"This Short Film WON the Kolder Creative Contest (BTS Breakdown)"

A couple weeks ago, my friend Fitz hit me up and said, hey, I want to enter a Sam Kolder contest. I have zero budget, no crew, but just this awesome idea. And without thinking about it, I said, bet, I'm in.
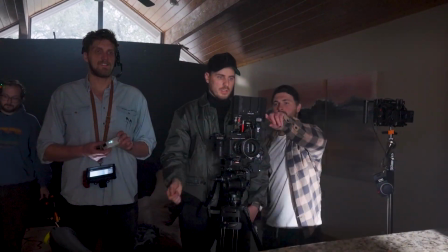[0:11]
I packed all my gear, we used my place and his house as a set, and we got to work.
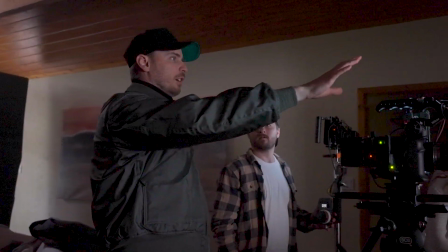[0:15]
No fancy locations, no real expensive rentals, just our network and our problem solving. And today, I want to take you through that. I want to take you through the process of how we pulled this off, what worked, what didn't, and why these kinds of projects make you a better cinematographer at the end of the day. So let's get into it.
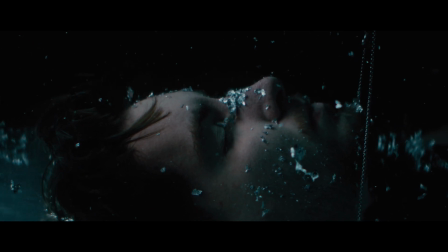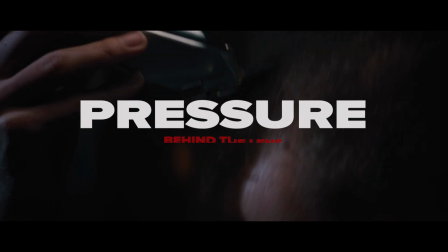[0:40] You got bills to pay. How are you gonna pay rent? You don't feel very good.
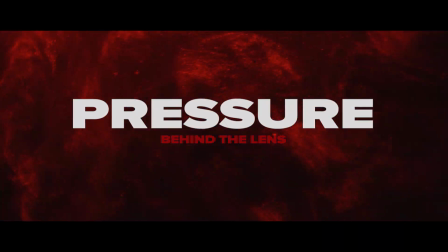[0:44]
So first off, I want to talk about lighting. We need this to feel kind of heavy.
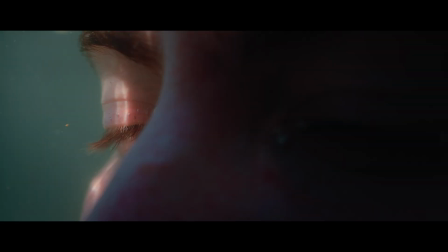[0:48]
The character is wrestling with self-doubt, ambition, and the pressure of everything just coming down. I wanted the lighting and the tonality of the piece to illustrate that as we moved through it.
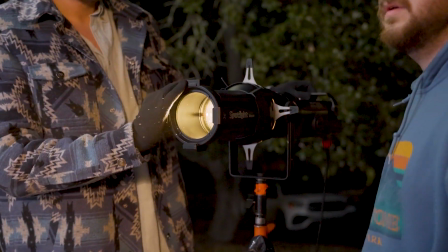[0:58]
We didn't have a budget for lights, so we had to lean into our network and our knowledge of how to light stuff on a budget.
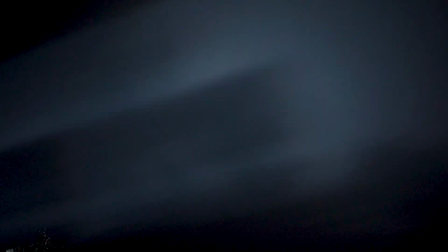[1:04] That's crazy. We're calling Batman, bro.
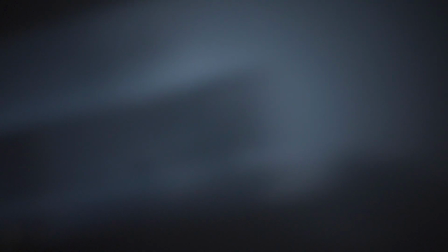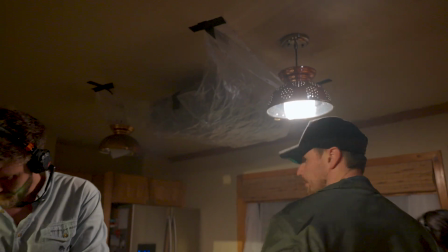[1:14] It's so dark.
So we started in the kitchen. We knew that it needed to be a natural look. According to the Milanote references that Fitz sent me, I knew it needed to be natural but also moody at the same time.
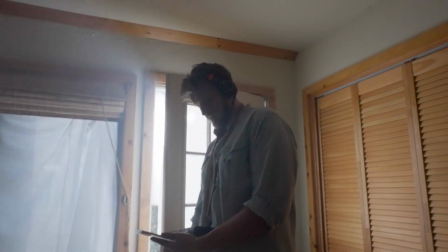[1:24]
In order to light that, we really just threw up a diffusion in the window, and it was a cloudy day, so that helped a lot.
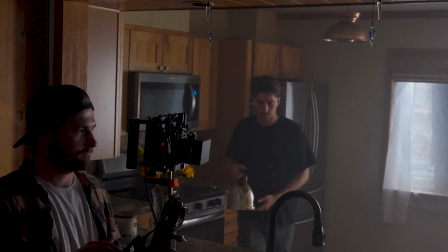[1:30]
And we pumped in some light through the window to help build out kind of that kitchen world.
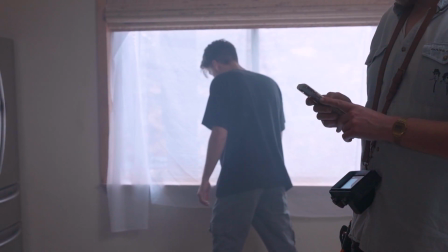[1:34]
From there, it was really just filling the other side and pumping a crap ton of haze in.
I feel like you should hit the windowsill or something kind of, but not too hard.
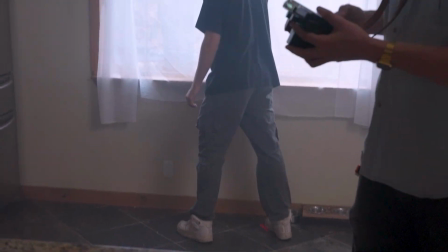[1:43] The biggest thing is your head. You need to drop your head more, right? Yeah. Because that will match up better.
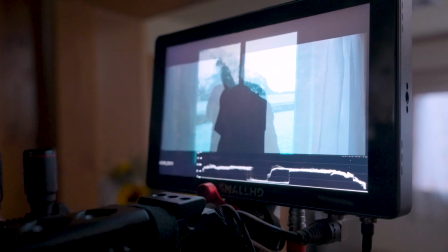[1:49] Yeah, and in the Norway footage, it rises to the window. Okay. So, but I'll drop it.
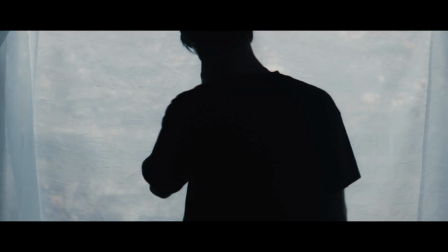[1:55] Yeah, that'd be great.
For the second scene in the kitchen,
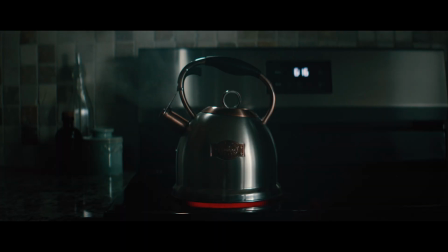[1:57]
I wanted the tonality of the piece to change from when it went from him being kind of trapped in his head to more of his girlfriend bringing him back to life,
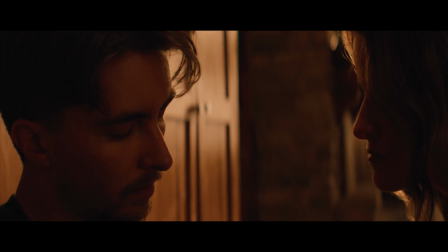[2:05]
and the struggle between that and himself and trying to find his way through the entire piece.
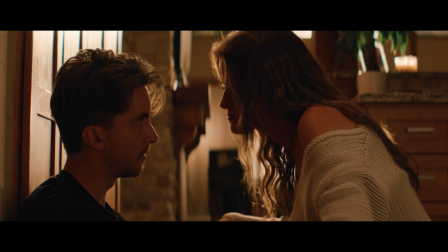[2:11]
So I knew that the tonality had to change.
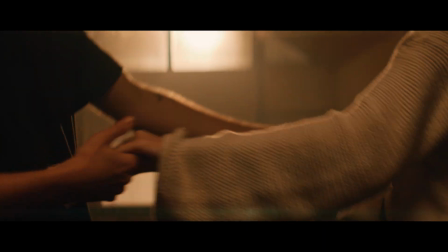[2:13]
So I kind of just said, well, this beginning piece is cold, so let's pump a crap ton of warmth in and make it look like the sun is rising in this piece.
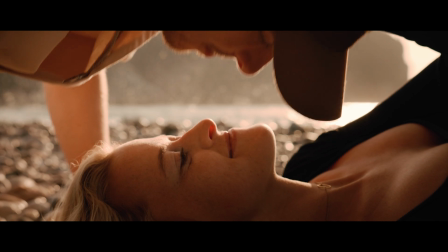[2:21]
And it's like, the sun rising is like everything's coming to life, right? Everything's coming back. So when the sun rises, nature comes to life.
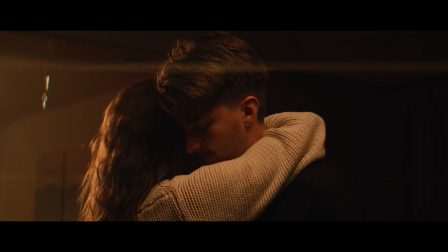[2:28]
And obviously warmth represents happiness. So I wanted that to feel warm. Lighting that kind of took some work.
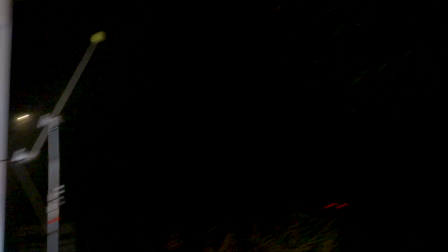[2:32]
We used some mirrors, we used some gels. The mirror was to help reflect one of the bigger lights back in to kind of create that sunrise, that big orb of sun.
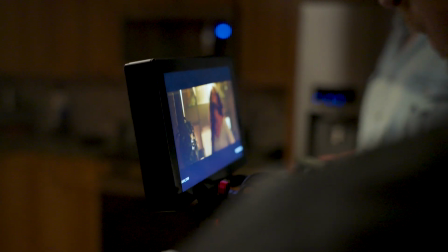[2:40]
We were using the blazars and the iron glass. So we knew in that moment when the happy stuff came that we wanted a bunch of lens flares, that we wanted that moment to feel like it just came to life.
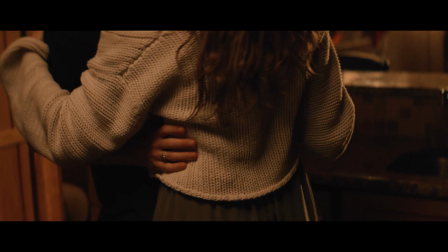[2:49]
So that's how we lit the second part of the kitchen.
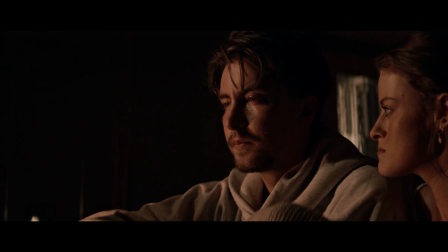[2:51]
Now, the living room piece of that house was kind of, unfortunately, one of those things that happened last second.
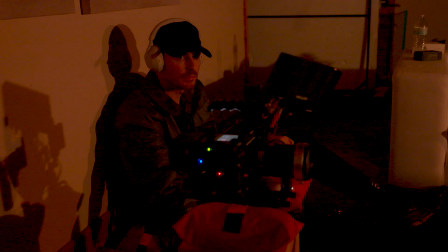[2:58]
We ran out of time, so we threw a couple MCs up, started the actual fire, and if I could get it back,
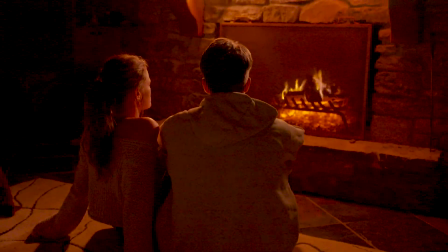[3:04]
I'd probably throw a light box or a Pablo Slim 240 overhead
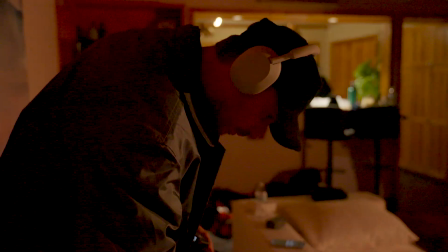[3:08]
to just bring up the levels on the subject a little more so they weren't so heavily silhouetted. But that's one of those things in filmmaking, when you run out of time, you kind of just improvise, and sometimes, actually a lot of times, you have to do that on sets. So that's how we kind of got that last look in the house. Moving on to the fish tank.
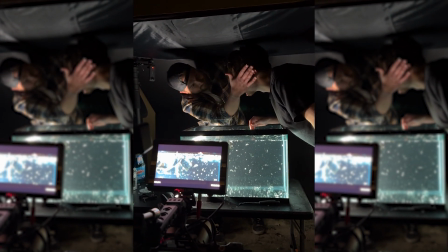[3:26] Oh, we got the makeup artist here, Caleb. How's that?
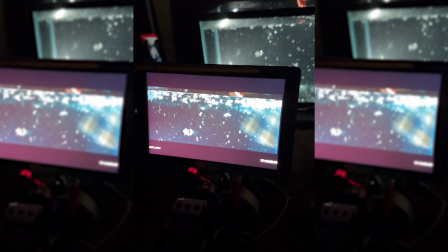[3:31] Is he glittery on that side? He's glittery. Boom.
So with the fish tank and all the elements, we kind of threw everything at it.
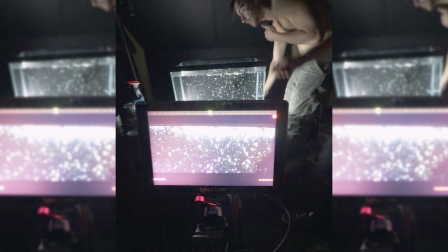[3:37]
Some worked, some didn't. The glitter looked cool, but it thickened the water sometimes, and it kind of bubbled it weird. Some things just didn't hit, but then out of nowhere, one moment, we looked at the monitor, looked at each other, and we're like, oh, dude, this is it.
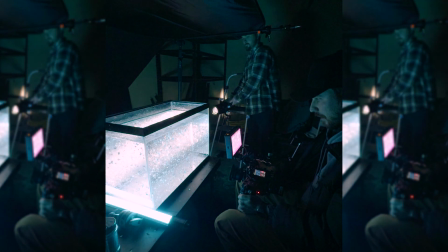[3:51] Shoot. What? Holy shit, this looks kind of crazy.
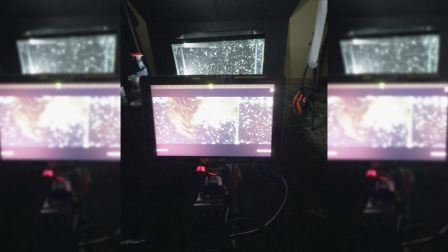[3:57] Boom, necklace. Oh, wow. Holy shit. Oh, that's the shot. That's it.